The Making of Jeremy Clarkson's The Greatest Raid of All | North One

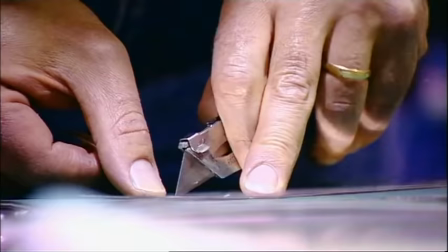They had just 12 weeks to complete not one, but two sets of models.
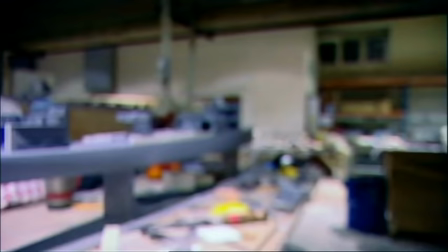For close-up shots, a large ship would be needed. For wider shots, a smaller scale would be necessary.
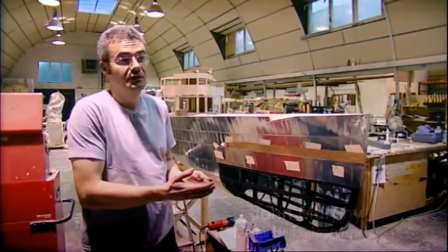We got hold of a model from the States,
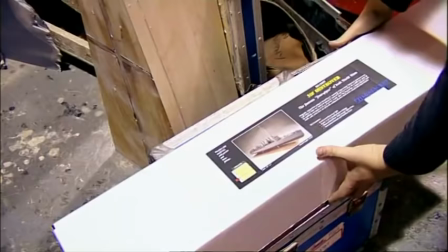about $300 worth of model, which unfortunately wasn't particularly impressive.
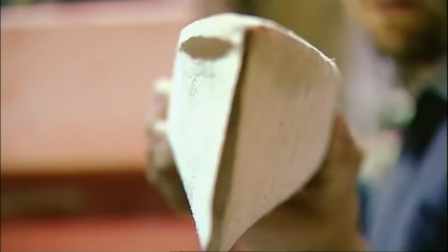In fact, the model arrived two weeks late, and it was immediately obvious the detail was nowhere near convincing enough.
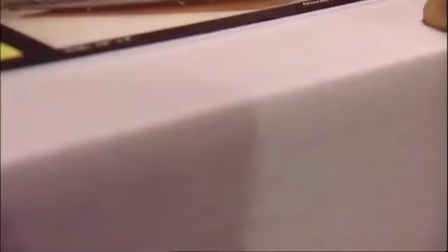What they thought was a useful shortcut wasn't even symmetrical. Valuable days had been wasted, and now everything would have to be built from scratch.
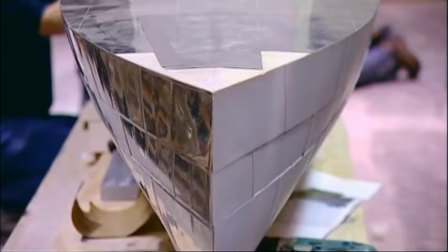That's no mean feat. You simply can't go and knock on the Royal Navy's door and ask for a set of blueprints.
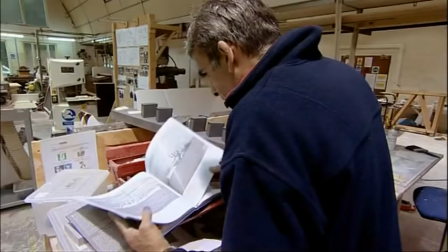The team was forced to work largely from just a few key photographs,
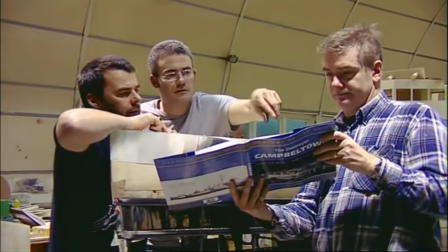but were adamant that the replicas of the Campbelltown and its supporting convoy had to be exact. This is a documentary, so if we don't get the thing accurate, then really we haven't done our jobs.
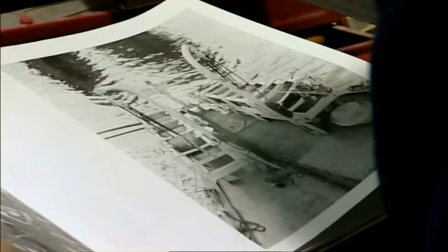We've got photos of most of the boat but there's bits we're missing and we have to sort of make assumptions but really we'll we'll go to town and get it get it as close to the original as possible.
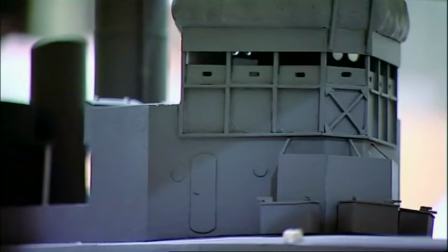Judging measurements for the models was a painstaking task and often they'd have to estimate heights and widths by using people in the photographs as a yardstick.
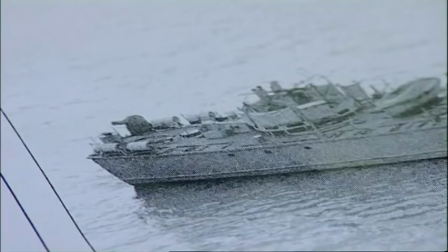The biggest struggle really I had was trying to find out what all the shapes were in the picture.
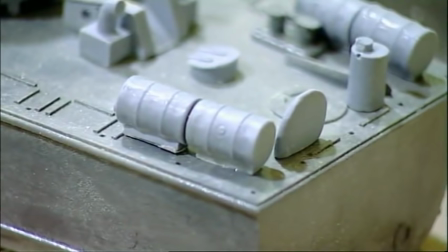You can see a blob but to actually make that blob and make it look like something that was quite difficult I mean these are going to be seen in the dark
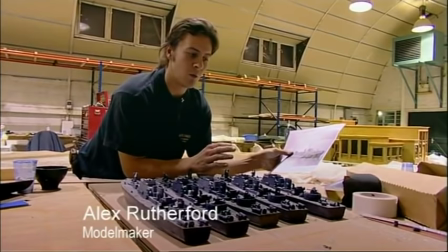from a bit of a distance you're not really going to see an awful lot of detail but what you do see to
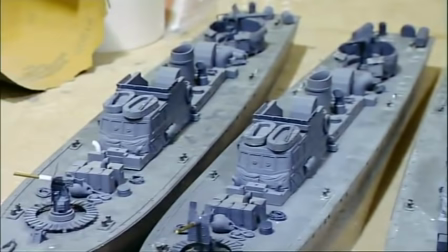get the lines right and the shadows right you've got to build it right so it's quite important to get as fine detail as you can possibly into these things
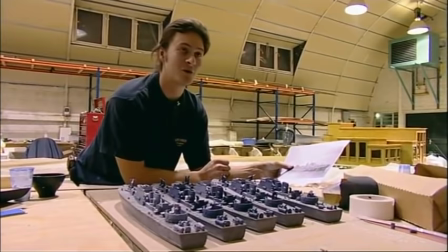which then means a lot of time building and quite a lot of money
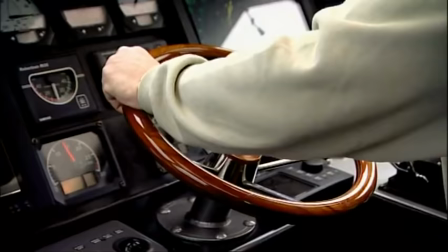with most of the money being spent on models out on
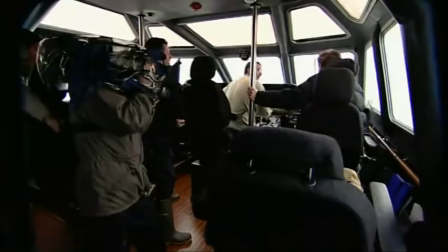location the crew who had to make do without the luxury of an official translator.
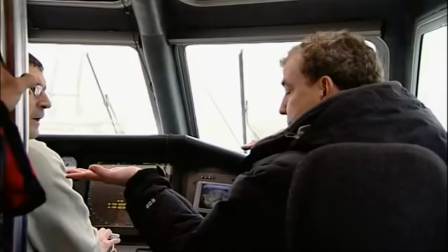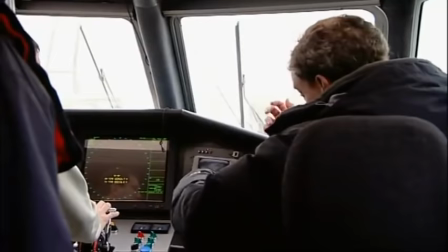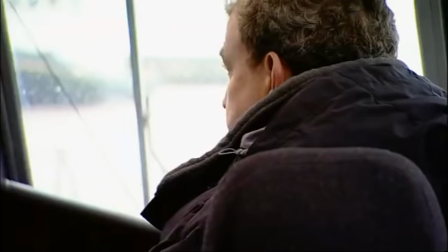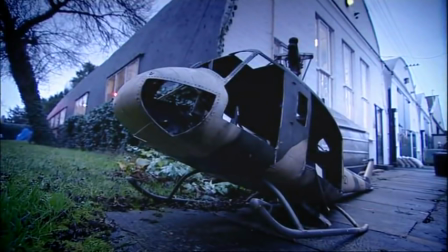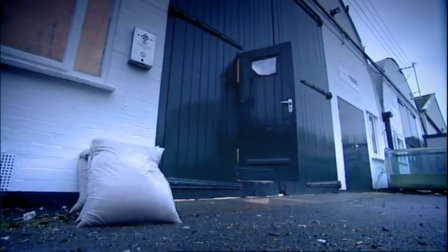With three weeks left to go, do the model makers think that everything's going according to plan? Yeah, I do, I do-ish. We were on schedule enough to not lose sleep about it.
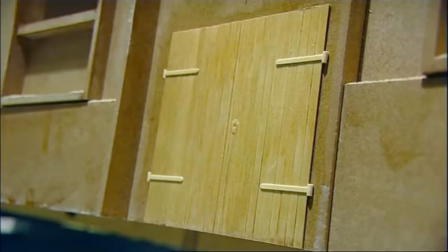That's what I'm sticking to anyway. The huge amount of background buildings were beginning to take shape.
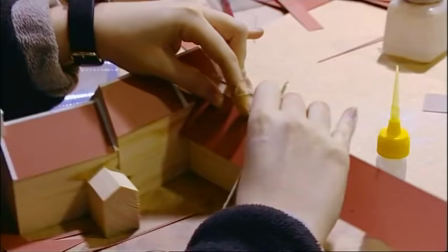We're casting up all the chimneys and some dormer windows and ridges and things like that as we go along. So to do that doesn't actually take that long, but there are just so many of them to do.
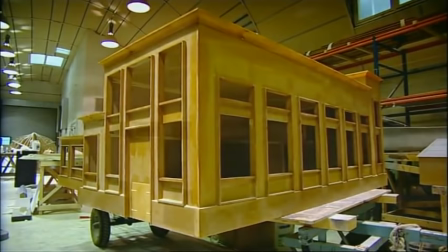While major landmarks like the pump house had been beautifully crafted in both scales and were looking remarkably like the real thing.
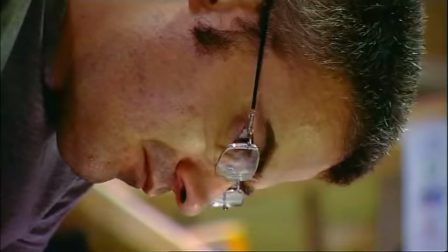But for ultimate realism, it's not sufficient to just have a set of perfectly measured replicas.
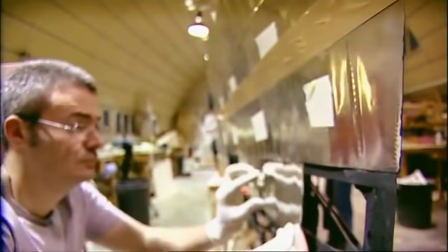The materials used also play a crucial part. For example, the best material to use for the hull is pewter. The thing with the pewter is you don't get a totally smooth finish.
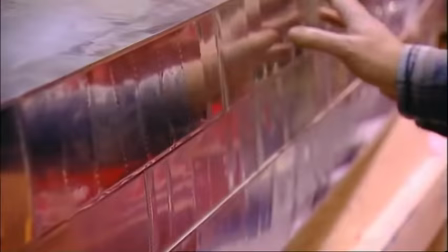And in this particular case, we don't want a smooth finish. This is an old vessel. She's had a long life, 30-odd years, which is quite a way for a destroyer. so you don't want a pristine factory finish on a ship like this.
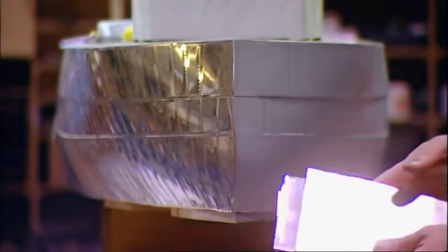She was chosen because she was near the end of her life,
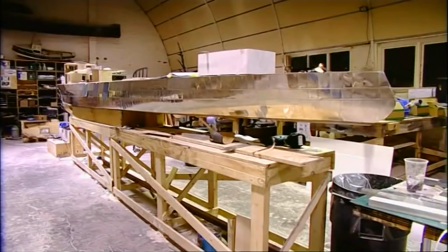expendable, and I want that to reflect in the decking and the side panels and everything.
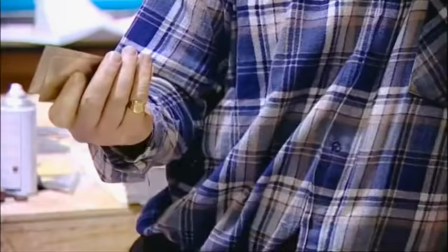But it's not just for aesthetic reasons that pewter works so well. I use it ideally for this kind of job because it's very soft,
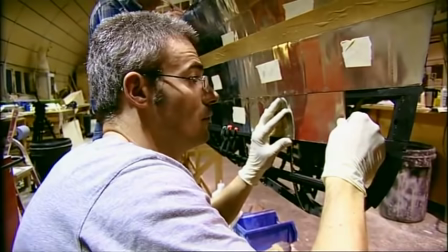not too heavy, and behaves very much like scaled-down steel wood. and it doesn't corrode, which in this particular case is rather useful. And also it will be, when we blow this thing up,
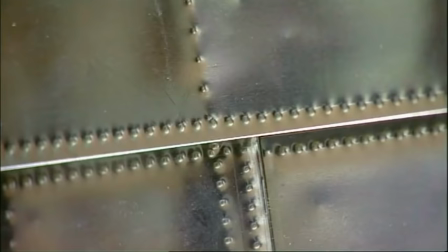you will get the sort of bending and shard creating effects that you get with real metal, this sort of thing.
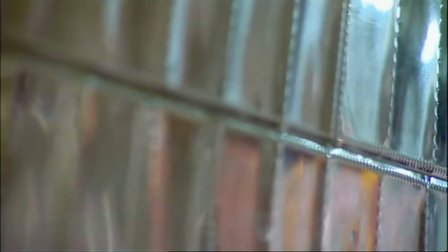Creating the millions of rivets on the hull looks like a time-consuming task, but there's a rather neat trick of the trade that's sped the whole process up.
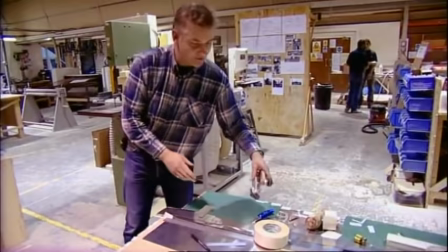Basically, the pewter's put down on a soft surface,
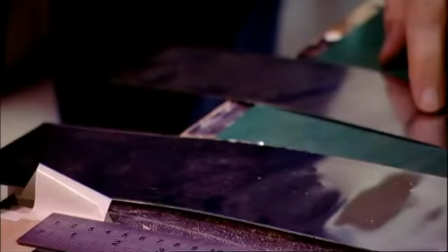And you have a roller like this, which has different sort of teeth on, sort of cog, and basically you just press and run.
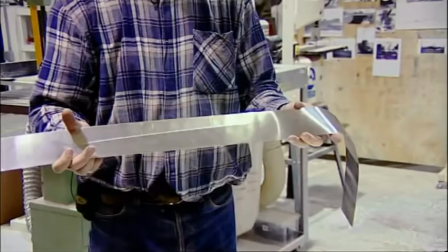And there you go, a line of rivets.
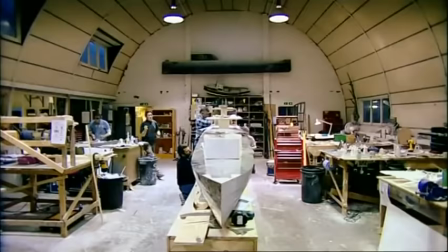Quick, easy, and pretty realistic, especially when it's painted.
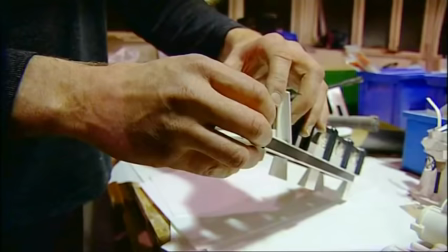But before the painters could arrive, they needed one final push to complete construction.
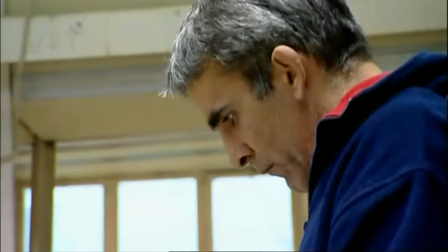The build on this, I'd say, is running at approximately 50 man weeks. As far as I know, it's quite unprecedented for TV, but so here it's what we do.
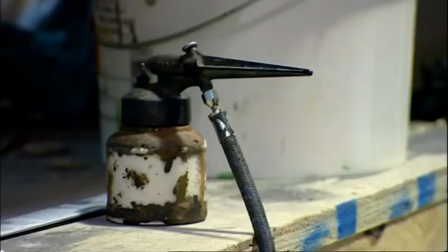After a lot of midnight oil, the 24-foot-long Campbelltown was in good shape.
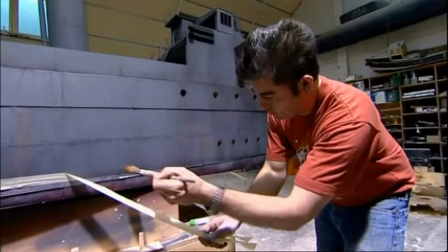The painting is an art in itself. It's not the paint you put on, but the paint you take off that counts.
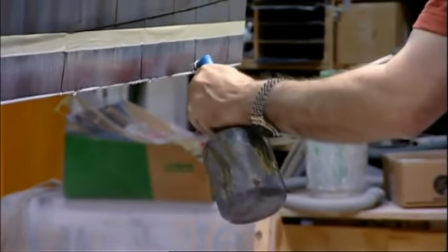Everything is sprayed down with water to blend the colours and give it the salty, weathered look.
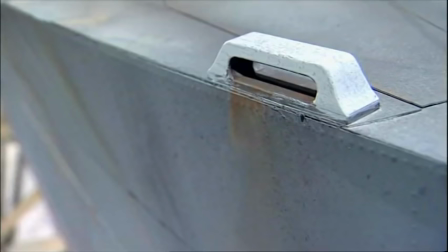Rust is added with thought, trying to show where ropes would have rubbed or water would have run down from a joint.
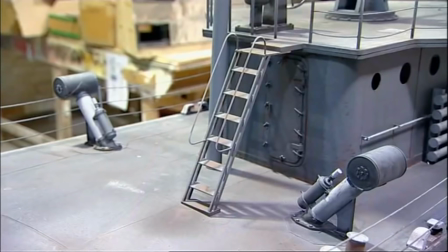Handrails are made shiny and the middle of steps made to look worn.
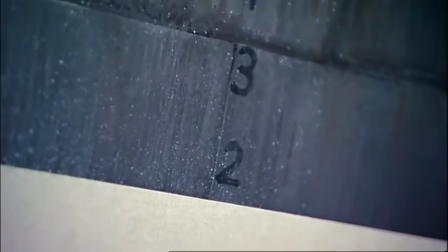Working from photographs to try and get the details correct, everything is made to look as realistic as possible.
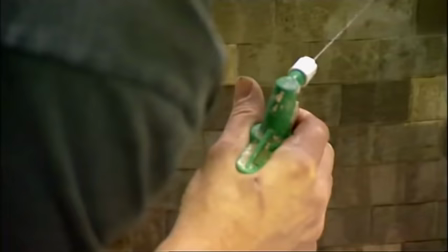Similarly the dock walls are given the spritzer treatment making them look like they've endured the ravages of the sea.
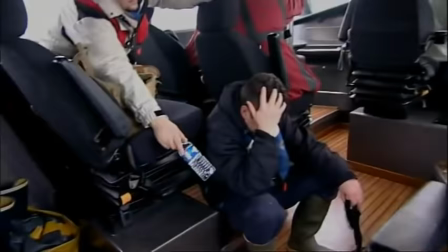Saint-Nazaire is an exposed bit of coast. Just ask the director.
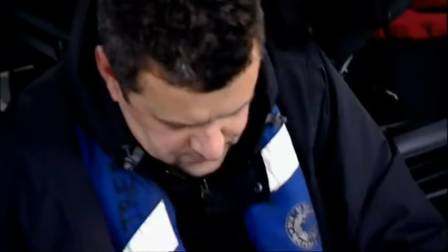Luckily Jeremy was on hand to offer moral support.
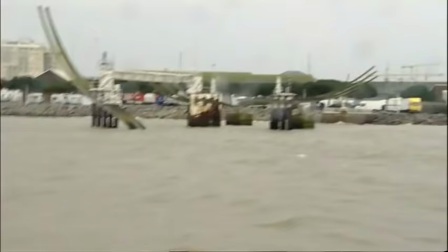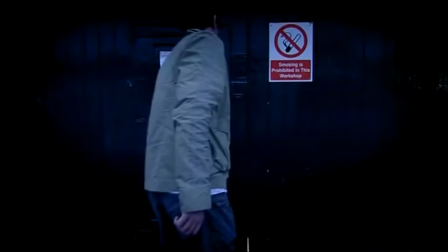With the model unit ever more committed to the project everyone started staying late to crank up the level of detail.
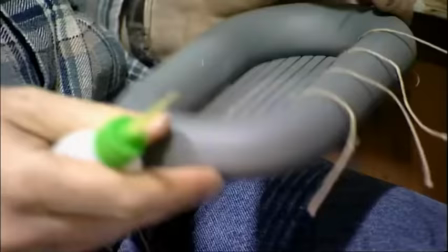Brass was milled with millimetric precision to create lifelike railings String can be made to look like rope on some occasions
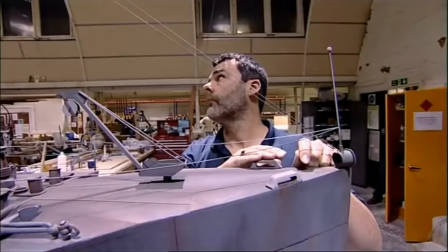But just doesn't sag realistically enough so a special form of bungee is used instead I'm convinced we got more than we paid for with that There are men doing a bit more after work.
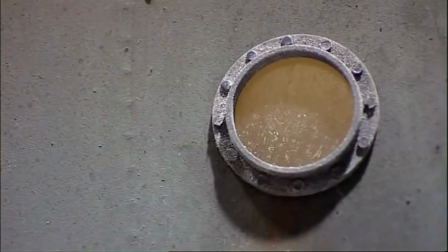There are men saying let's make that thing look good you know, which is right and proper, because those guys went off in 42, they weren't going to come back as a suicide mission.
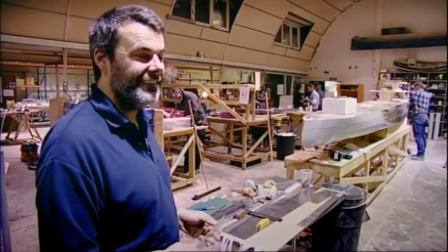I'd rather be doing what we're doing than what they went through on their one, to be honest with you, but yeah, it's kind of fitting.
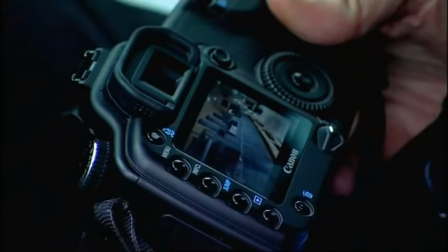Pictures of the astonishing details were sent to Jeremy, and he was amazed. That's the Campbelltown before they altered it,
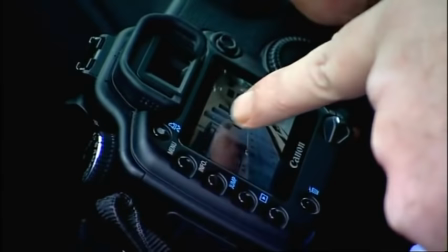and the Campbelltown, when they were disguised This is a German ship, had they removed one funnel and tilted the other two backs, it looked German.
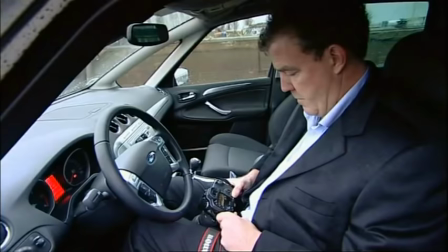It's a lot more detailed than I thought it was going to be. Beautiful.
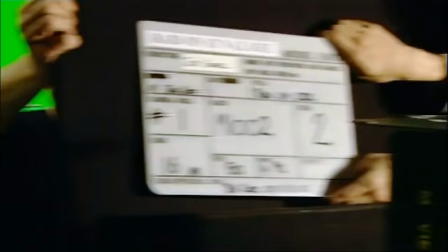But we are going to have to get small children to run around on the deck to give it the scale in German uniform.
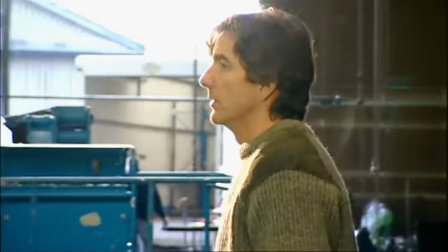And so, after six frenzied weeks in the workshop, the crew moved to the shooting stage at Brace Studios.
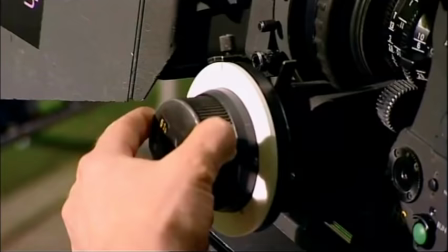While the lights and film cameras were rigged, last-minute finishing touches were added to the models.